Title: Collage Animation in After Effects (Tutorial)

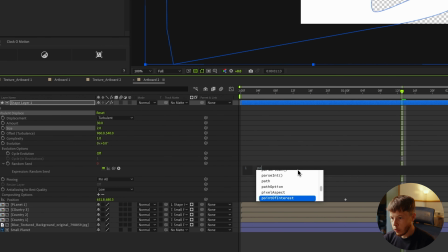(20:33)
And then down here, I'm just gonna do a posterize time, let's do 6, and a time times, well actually let's do a random instead.
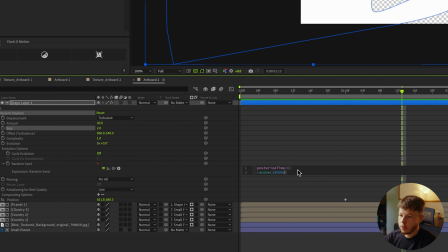(20:43)
So I'm gonna do a random, and then I'm just gonna type in 1,000, or even more, 10,000, 100,000, doesn't matter.
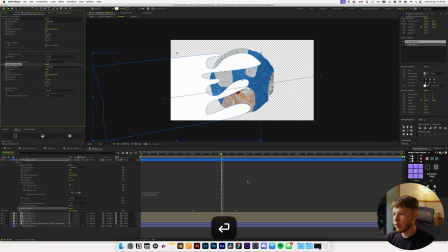(20:49)
I'm gonna duplicate this and just set that to 10 by 10. Just gonna give us a little bit more variance, and then you can play with the amount and the size for the second one.
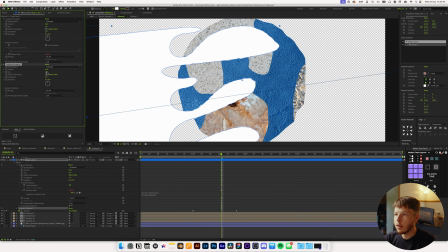(20:58)
But you wanna get something that looks pretty blobby. And you can even go as far as add a roughened edges look to it as well, which just give it a little bit more of that vibe, but we can hide that again.
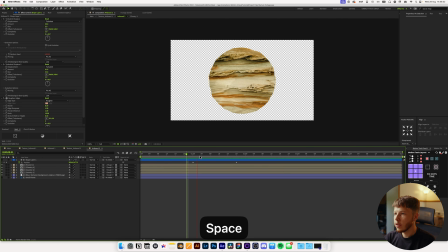(21:09)
So this looks pretty good. I think we can slow this down just a little bit more and maybe even add something like a wave warp just to add a little bit more motion to it. So I'm just gonna increase the width a whole bunch, and it'll just give it a little bit more movement here, which is just help spice it up just a little bit.
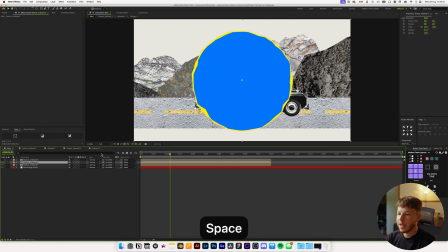(21:26)
But I think that looks pretty good. That should be it for our planets, which means we can now go back and let's work on piecing these together so that they become one scene.
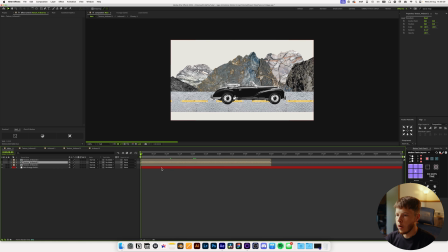(21:35)
Now we have our first scene here, which is our car, which is driving through, and I'm just gonna drag this up maybe a little bit so we don't have something that's super long, but drag this up so we have it where it ends. And I'm actually thinking to use that momentum to go into the planet. We have the car speeding up here, and let's see, right about halfway when he's out the scene here.
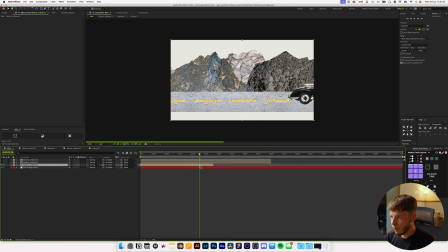(21:54)
So right here, maybe we can end that. So I'm just gonna cut the clip, and then I'm gonna show my second clip here, which is our planet that starts, and we have the transition that switches planets right here.
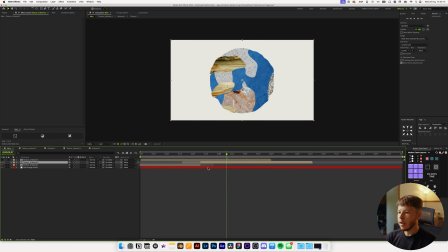(22:05)
So we want just a little bit before it, so maybe just trim that up a little bit. And now what I wanna do is create a little bit of a shape that'll then carry on into this.
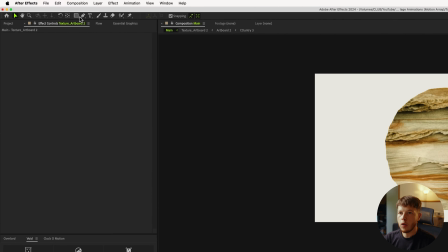(22:13)
So maybe what we'll do is create a little blob, which I'm just gonna use a rounded rectangle for this,
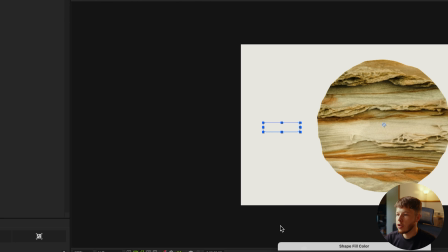(22:20)
like that, and change the fill to a black for now.
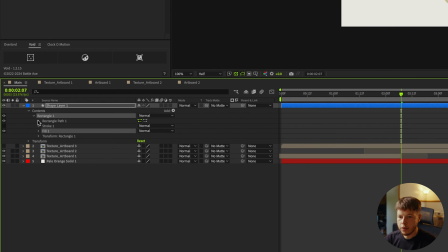(22:24)
And I just wanna increase the roundness of this a good bit, so it's kind of like a full pill shape,
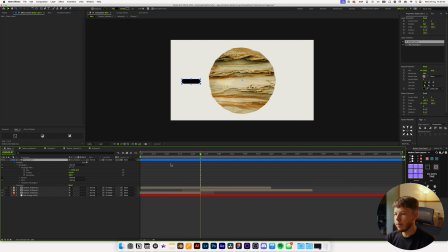(22:30)
and we can play around with this just a little bit in terms of the look of it.
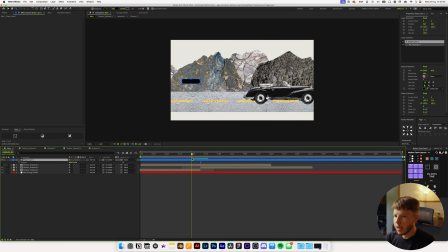(22:34)
I'm gonna take this and right here, let's go back here, just line that up with this, let's say. Keyframe the position here, go forward.
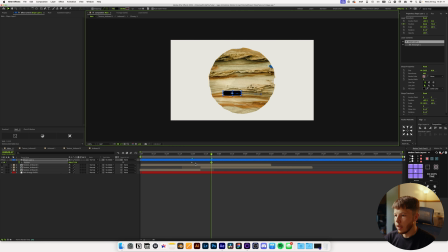(22:42)
We want it to end, let's say, right about here, and then we can go back into this, and maybe just drag it all the way out in here,
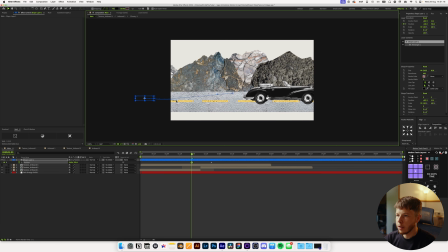(22:50)
boom, and add just a little bit of a curve to this so it kind of comes in and hits it.
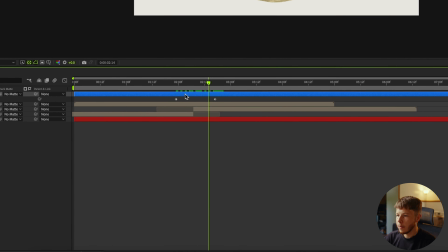(22:55)
So we get that animation, boom, and then we just wanna right click on this, and then we wanna go into transform and auto orient,
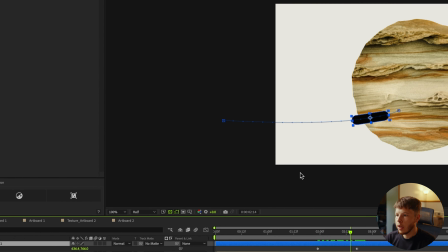(23:02)
and then go into orient along path, and that'll just mean that it kind of rotates with it,
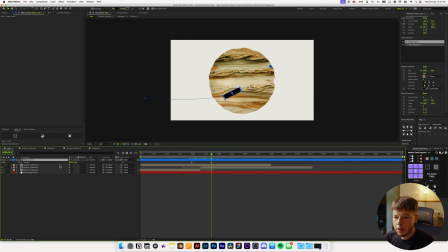(23:07)
so we get kind of like that, boom. And then we can take the second layer here, keyframe that, and let's just move this over a little bit, so move that up this way, boom, and we wanna kind of take this and add some super sexy out,
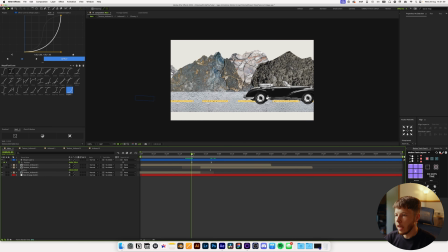(23:22)
boom, so that it exits with a lot of pace.
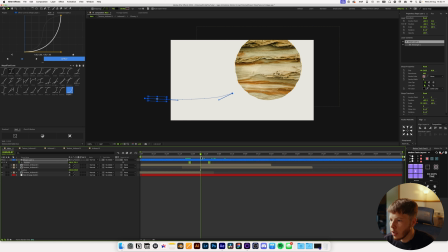(23:25)
And maybe move this over just a couple more frames, because ideally we want to see it as soon as our clip ends to get that match cut feel of it.
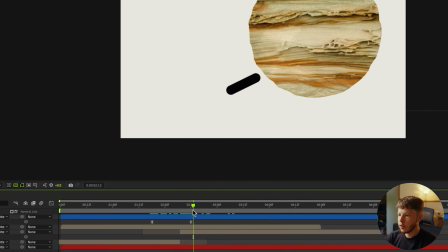(23:33)
And then as soon as that hits, let's move this up just a little bit more,
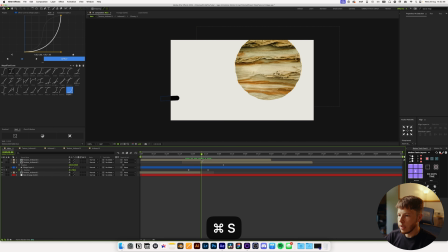(23:40)
boom, into that, and we can drag that below here. And then we can take this and let's just add a little bit of a like a bounce to it. So let's keyframe the position, boom, move that forward a little bit, and just move that up,
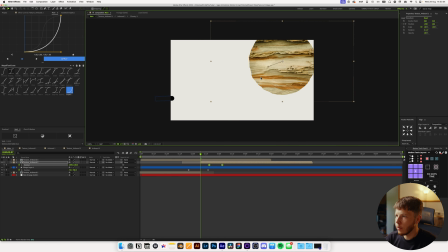(23:55)
and let's move these keyframes up a little bit and move that back here so it kind of goes boom boom, kind of bounces back kind of like an impact hit. And we can add inertial bounce to this to help sell it a little bit more.
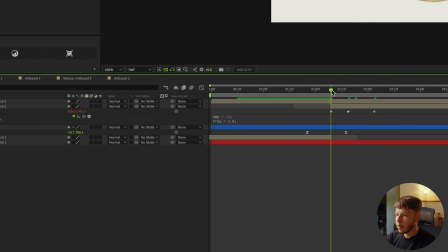(24:08)
So alt click the position, paste the inertial bounce expression, which will just give us, if I solo this,
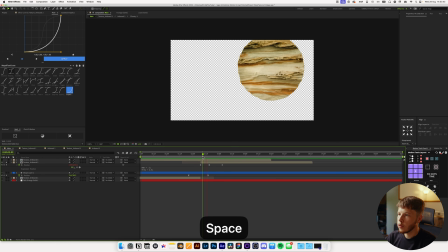(24:16)
just give it a little bit of a bounce, which is kind of cartoony, but kind of works as well. And then we can just trim this layer so we don't see it again. And then all I want to do from here is just move this down so that it comes back into maybe the middle of the screen. Make sure that is centered, maybe make it a little bit snappier. Maybe we don't even need to have it that far up.
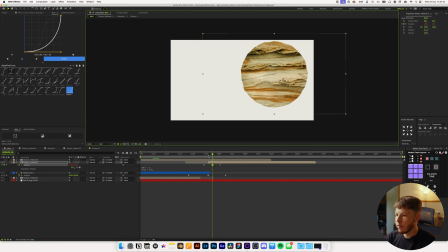(24:35)
We can just kind of come and give it just a little bit of an angle here.
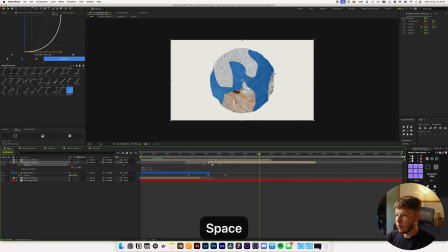(24:42)
Boom.
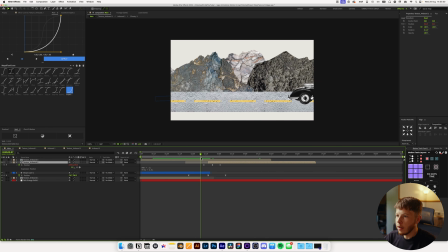(24:42)
I think that looks pretty solid. Now, I do want to add just a little bit of character to this blob here, so it's just not a plain black pill.
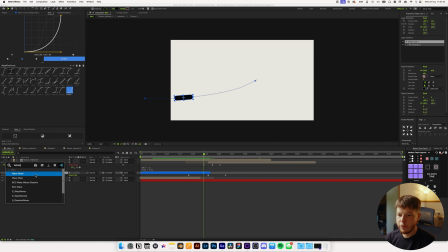(24:49)
Let's add some wave warp to this, and we'll just decrease the wave height just a little bit, and then increase the width just to make it look a little bit more, I don't know, like it has some character. Let's add one of the textures that we have in here. Now, all of them are right here, which I'm just going to drag into the textures folder.
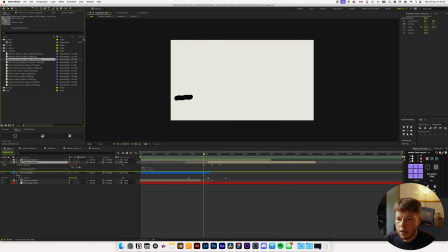(25:07)
But let's take the black rock texture and just drag it over there and use that as a track mat.
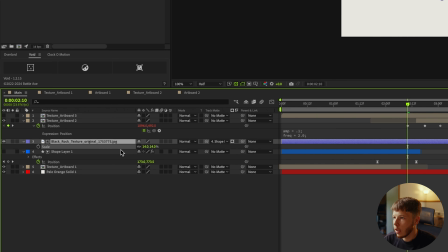(25:14)
And I'm just going to decrease the scale of this a whole bunch. Boom. And then I'm just going to parent that to the shape itself.
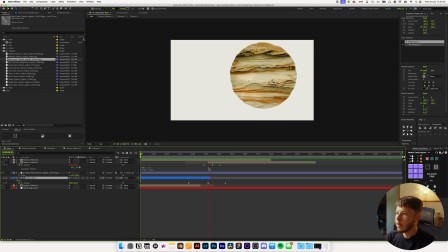(25:22)
So now we just get a nice looking little blob head that just kind of goes into that.
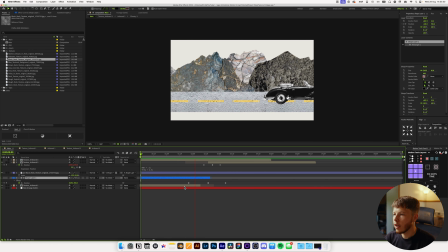(25:29)
And you can change the color of it too if you want it to be a certain color. But I think that looks pretty cool.
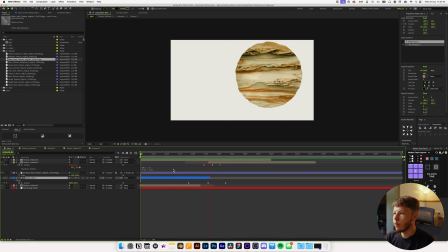(25:34)
Just nice little goofy, using a lot of textures here to create a pretty interesting scene. We get a nice planet reveal.
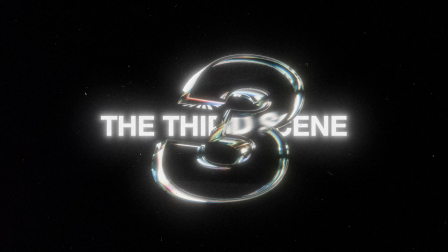(25:39)
And the last scene is just our title opener scene type thing, which I'm going to move over to about right here.
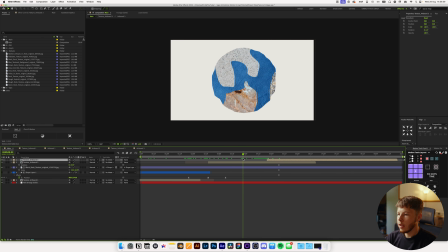(25:46)
Okay, so what can we do from here? I think we can use this planet if we take the scale and shift P and then make a little scale it down and then shoot it up so it shoots up into the eye or even falls down and then gives it just a little bit
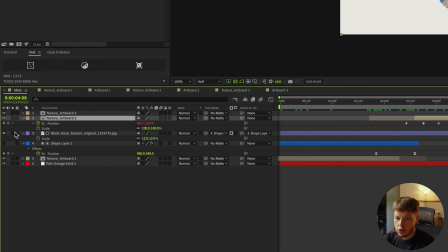(25:59)
of a bounce. So like it's pretty simple animation, but keyframe the position and the scale. And the scale is the first thing I want to play with. I'm just going to decrease the size of that good bit like that and move that just back a little bit.
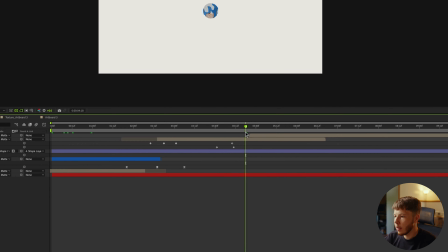(26:12)
And then the position, I'm going to move here, and I think down is a good bit.
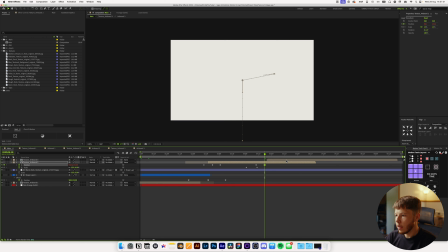(26:17)
So I'm just going to move that down like such. I'm just going to select all these keyframes. I'm just going to add some nice easing to it. So for the scale, I actually just want to do maybe like a sexy speed. But then for the out animation where it goes down, I want to add the super sexy out so it carries over a lot of pace going down.
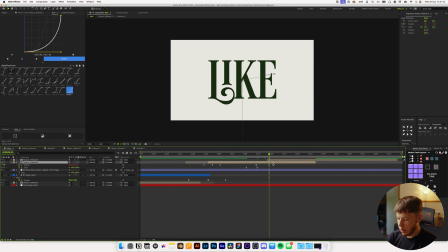(26:35)
So we get a nice little scale down and down. And I just want to end it, boom, so we don't get that bounce up. But we get a nice little whoom whoom, and I think that looks pretty, pretty smooth. Might even move this up just a little bit and tighten that up just a little bit as well.
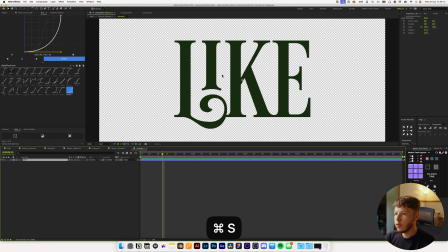(26:51)
And then we can go into our text layer here. All I want to do is let's mask out my text.
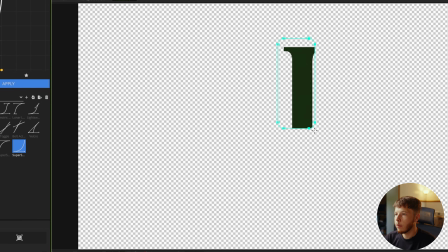(26:57)
I just want this eye by itself like that,
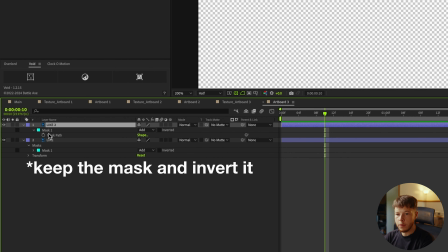(27:00)
and duplicate this and just remove the mask from this just so we have the eye itself.
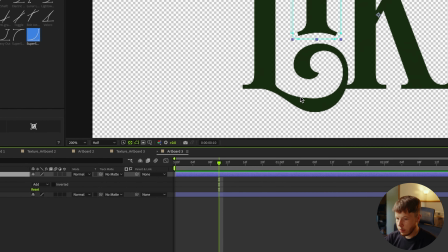(27:06)
And let's keyframe the position here.
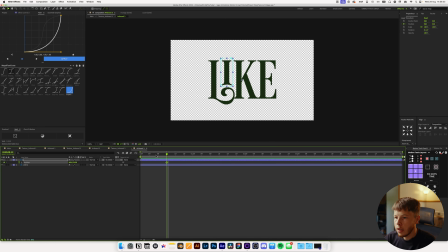(27:09)
So let's say 12 frames, we have it exactly where we want, and we'll go back a little bit and just move that down. And then we need it to start up a little bit higher like that, and we probably should have kept the mask here.
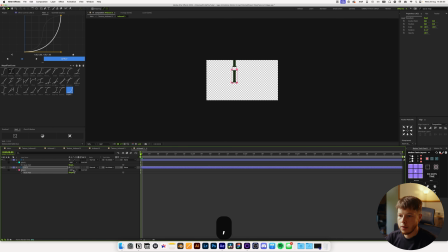(27:24)
So we can mask that out. So just hit M and do subtract just so we don't have a duplicate of the eye.
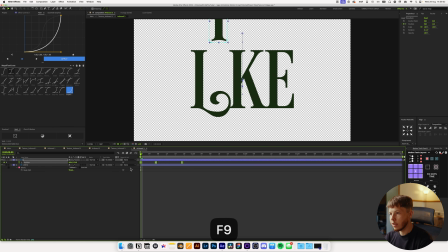(27:30)
Then we can add some easing to this. I'm just gonna hit F9 to add some custom easing. So select this and let's go into our easing.
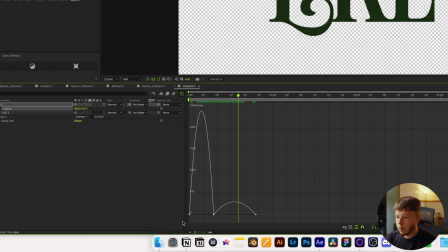(27:38)
We want it to come in with a good bit of pace, land with a good bit of pace, I should say, as it's continuing that fall and then bounce straight back up.
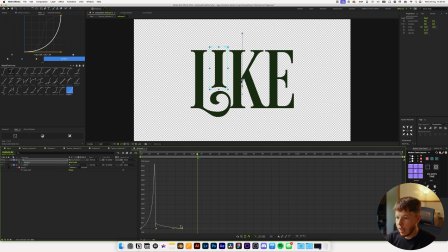(27:52)
Something like that looks pretty good. Maybe not as aggressive at the end, maybe, and maybe just move this up just a little bit. And I think that looks pretty sweet. So we get a nice big impact on that. Now let's go back into our main comp and just see what we're working with here. So we have that come down and then up.
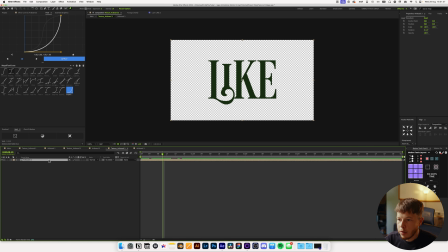(28:07)
And then as soon as that impact kind of comes in, let's have the rest of the text move down just a little bit, or like a slight bounce to it.
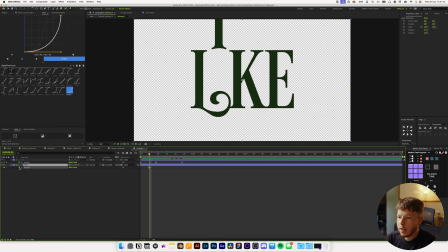(28:15)
So let's keyframe that, go forward to the impact, couple frames after, one or two, move that down, and then have it come back up into its natural position. Move this over just a little bit, just so the timing looks pretty good. That looks pretty sweet.
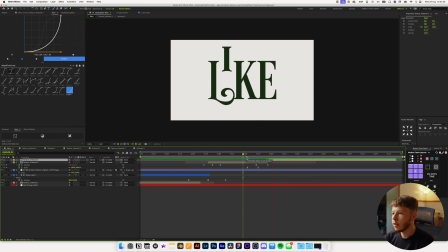(28:34)
And that's just gonna help sell that impact just a little bit more. And again, what we can do is just add a little bit of texture to this as well.
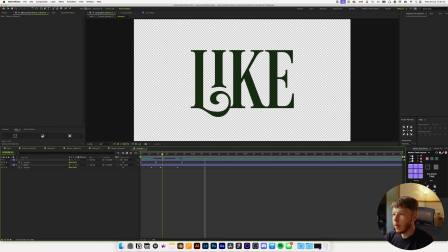(28:42)
And this completely depends on what kind of character you want to give it. But I think maybe having the eye set be a little bit separate than the rest would look pretty good.